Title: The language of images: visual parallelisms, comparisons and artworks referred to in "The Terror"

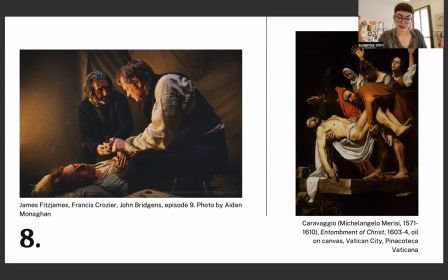45:03 And there is no repertoire that pushes us into the scene time. There is nothing that makes us an active part of it. However, we're not exactly voyeurs either, as we were in the very first comparison we saw, the one with Fitzjames and Sassoferrato.
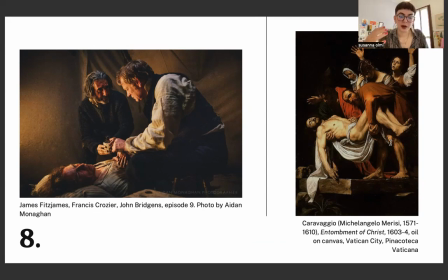45:21 This time, we are called to behold this tragedy that's happening in front of our eyes, and we become witness of it. It's like the characters are keeping us outside of the moment, but we still have to watch and look what's happening,
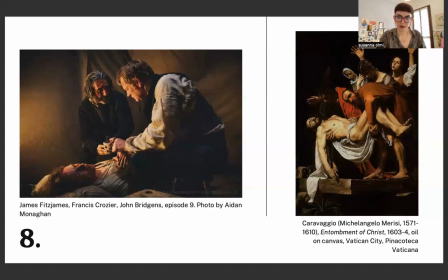45:40 because it feels like just like a scene from Price's life. We become witness, so it's as if in the future we will be almost called to tell what we saw, or like
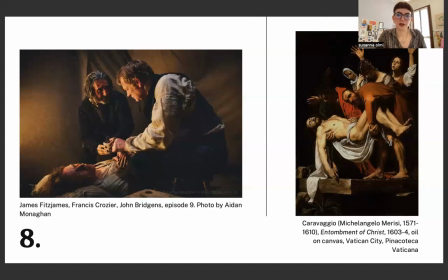45:56 testify what we saw. Of course, this is the exact moment that precedes a tragedy. We know that that's going to happen, and yeah, so we are basically called to watch it and not forgive it.
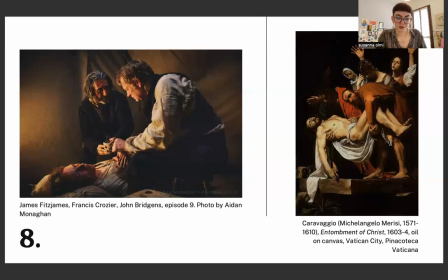46:13 And the two images have a few other points in common as well. They both use the same word tones and art light and shadow contrast, very harsh chiaroscuro, which was typical of Caravaggio. And this picture actually really looks like a Caravaggio paintings for all of this reason.
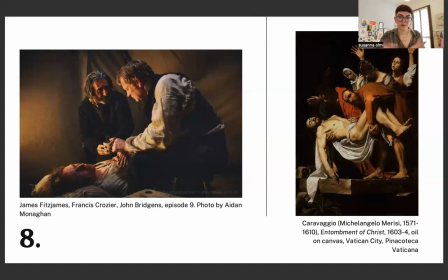46:32 And this makes them, both of the image looks extremely dramatic. They both use natural generic background that doesn't distract our attention from the main event, and they both portray an earth-shattering tragedy, one that has already happened and the other one that is about to happen.
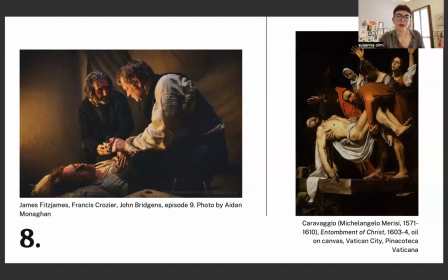46:51 Moreover, the other reason why we are not like meant to be part of the event is that everything happens in silence, and there is movement happening in the picture from the terror, but it's just it's actually
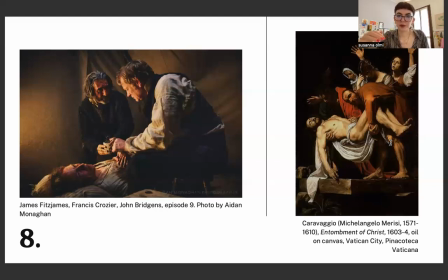47:11 invisible and is not moving, because it all happens through gazes. Because Bridgens is looking at Crozier. Crozier is looking at the bottle of poison, and Fitzjames's hands together.
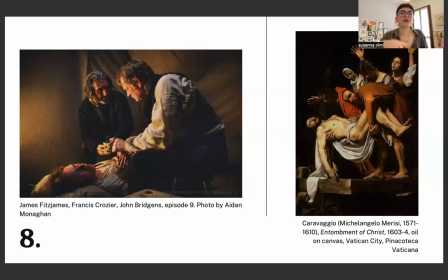47:26 And Fitzjames is looking at Crozier. So it's basically this dramatic, like triangular or circle of gazes that we follow, and we keep following, because it's the only thing that we can do.
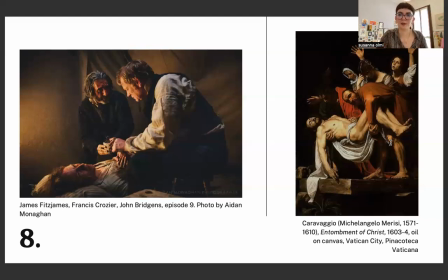47:42 There is no means for us to get into the picture and like help them and check if we can do something, you know, about Fitzjames. So the fact that we are kept out of the picture behind this glass, or this metaphorical like glass that divides us,
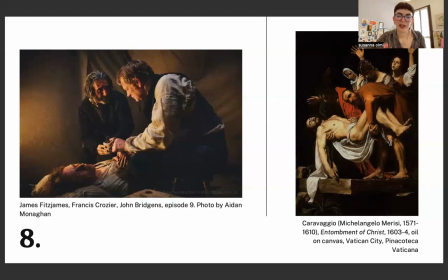47:58 is also meant to make us feel this helplessness that the characters, that Crozier and Bridges and everyone else are also feeling, because there's nothing they can do to prevent what's going to happen.
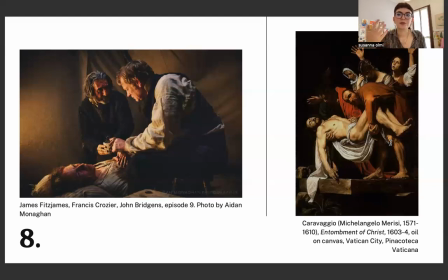48:11 And basically we feel the same just because of how this picture is created and constructed.
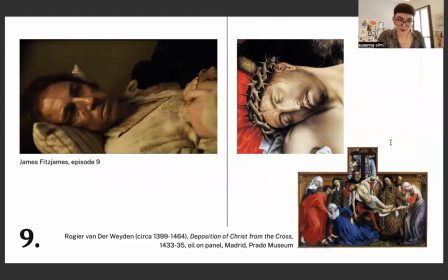48:22 And this is again the death scene. Again, episode 9, and Fitzjames whispers, "I am not Christ," while droplets of blood are spilling from the wounds on his forehead, mirroring the droplets of blood on Christ's forehead, spilled from the wounds left by the crown of thorns,
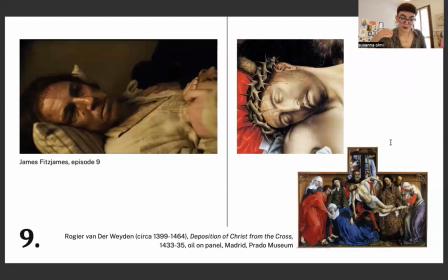48:40 of course. There are many depositions and Pietà artworks that could have been used as a parallelism for this moment, but Roger van den Weyden's Deposition of Christ from the Cross is a very unforgiving depiction of pain and death,
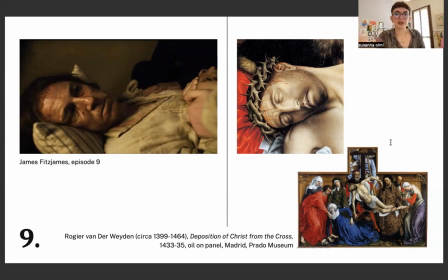48:55 just like James's last scene is, and this is why I chose it for a comparison, also because obviously the inclination of their heads is basically the same one. The two characters are both portrayed as men, not heroes or powerful messiahs. Fitzjames has blood all over his face.
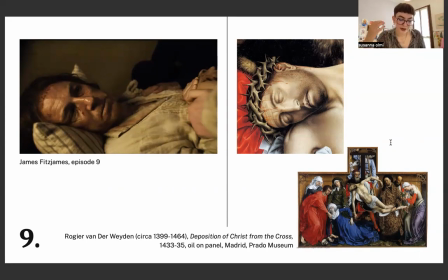49:14 His lips are cracked, the skin broken, and is wearing a shirt that we can tell almost how filthy with blood and sweat is. So he's not the shiny, handsome commander that he was at the beginning of the show anymore, but a dying man who's begging the person the closest to through the expedition
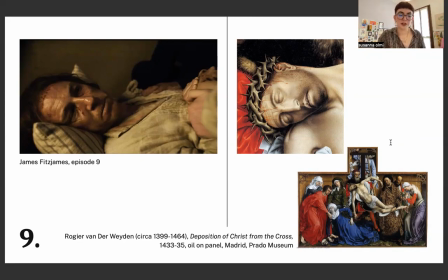49:34 to put an end to his sufferings and sacrifice his body to feed and help their men. Van der Weyden does something similar. Flemish painters used to depict their subjects as realistically as possible.
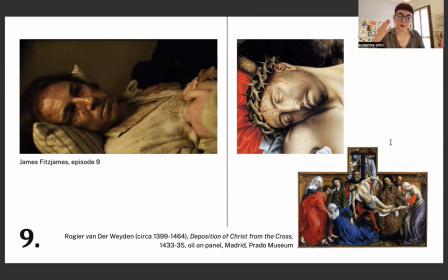49:51 So here we have the fainted Virgin Mary being as pale as a sheet because of the horror she just witnessed, and Christ with spilled blood all over his face and his body all limp because it's lifeless, and is what is being taken down the cross. So it's very unforgiving.
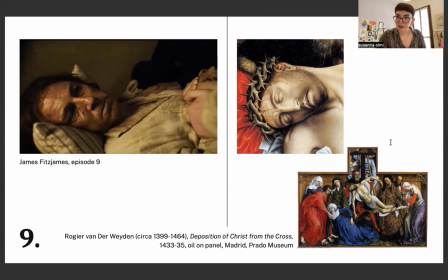50:10 There is no embellishment in the picture, just as there is none in the show, in the death scene from the show. Fitzjames has no strength, no reason left to hide his extremely human private
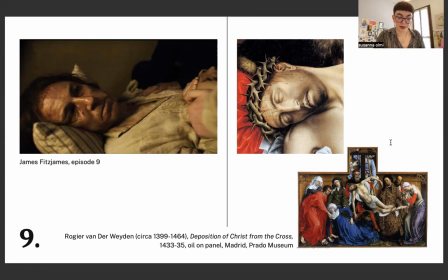50:28 version of himself, and Christ never did it in the first place because he knew he was acting for a big rightful cause, of course. It's not the last, but it's the most powerful of the parallelisms between them that's presented in the show.
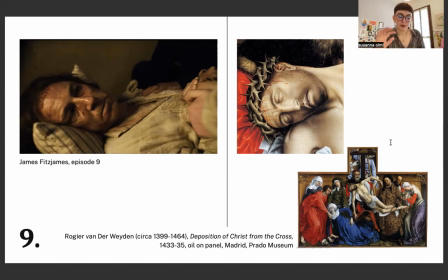50:43 It's the one that the creators of the terror wanted to be easily catched by as many people as possible, even those who may not be familiar with the Gospels or Christian iconography or Christian religion. Fitzjames whispering, "I am not Christ," and "my body,
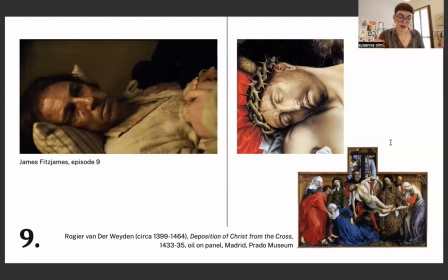51:02 use it, feed the man," before dying sounds very much like Christ saying, "This is my body given for you, do this in remembrance of me," when he shared the bread during the Last Supper for the apostles to dine with.
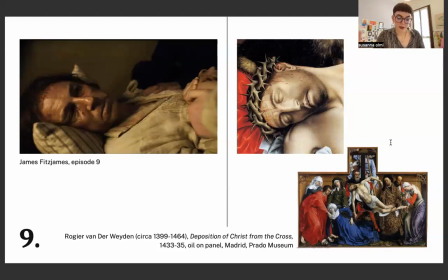51:16 It's an easy enough reference for anyone to get, making the public connect the man who sacrificed himself for our sin with the man who, like Mary Magdalene, had a life-revealing experience that made him abandon his many masks, becoming the man he has always been underneath in the first place.
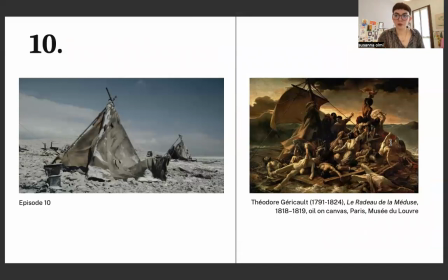51:37 For the last comparison that I have is also from the last episode of the show, so from episode 10. There is a wasteland standing before us. There are no people inside, no human figure, and no life at all.
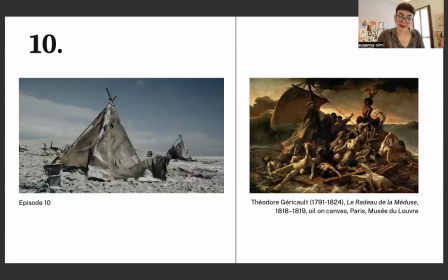51:52 Everything looks, if not dead, at least lifeless, then lifeless. A perception strengthened by the absence of warm colors, which is what we usually associate with life,
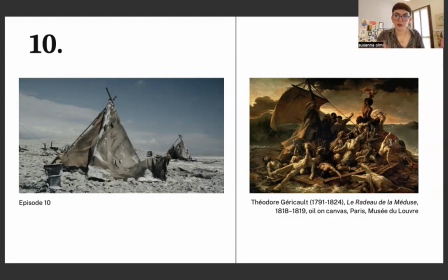52:06 thanks to the sun, sunlight, and nature with a green color, the green colors. The scene is made of cold tones, especially cold grays, which we tend to associate with things that we perceive as dead and inhospitable, like rocks and concrete.
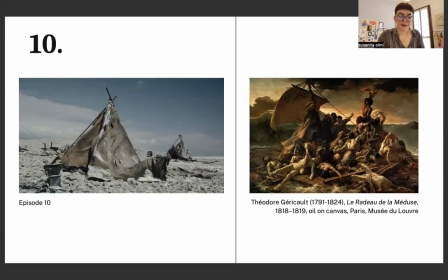52:25 Even the sunlight is cold, washing everything into a silent, deadly stillness. This shot is from the last episode of the series, as I said, when everything has already been said and done, this moment especially. Crozier is the only one who survived Tumbak's attack,
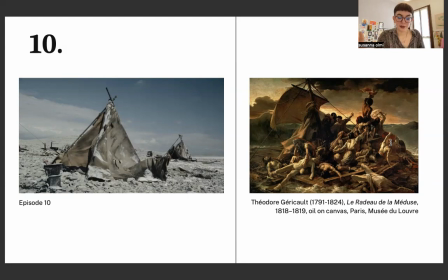52:44 and is now looking for his man with Selna, but everyone has died or disappeared, and everything he finds in the end is death and desolation, which is what this scene essentially represents. Le Radeau de la Méduse by Jericho, sorry for my pronunciation again,
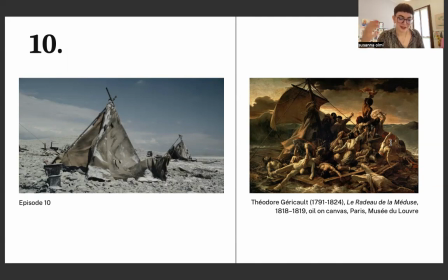53:03 depicts a similar moment, and it does it with similar tricks, visual tricks. Even the differences between the two images actually carry the same message. So in the artworks, there are way too many people, or at least it looks like it.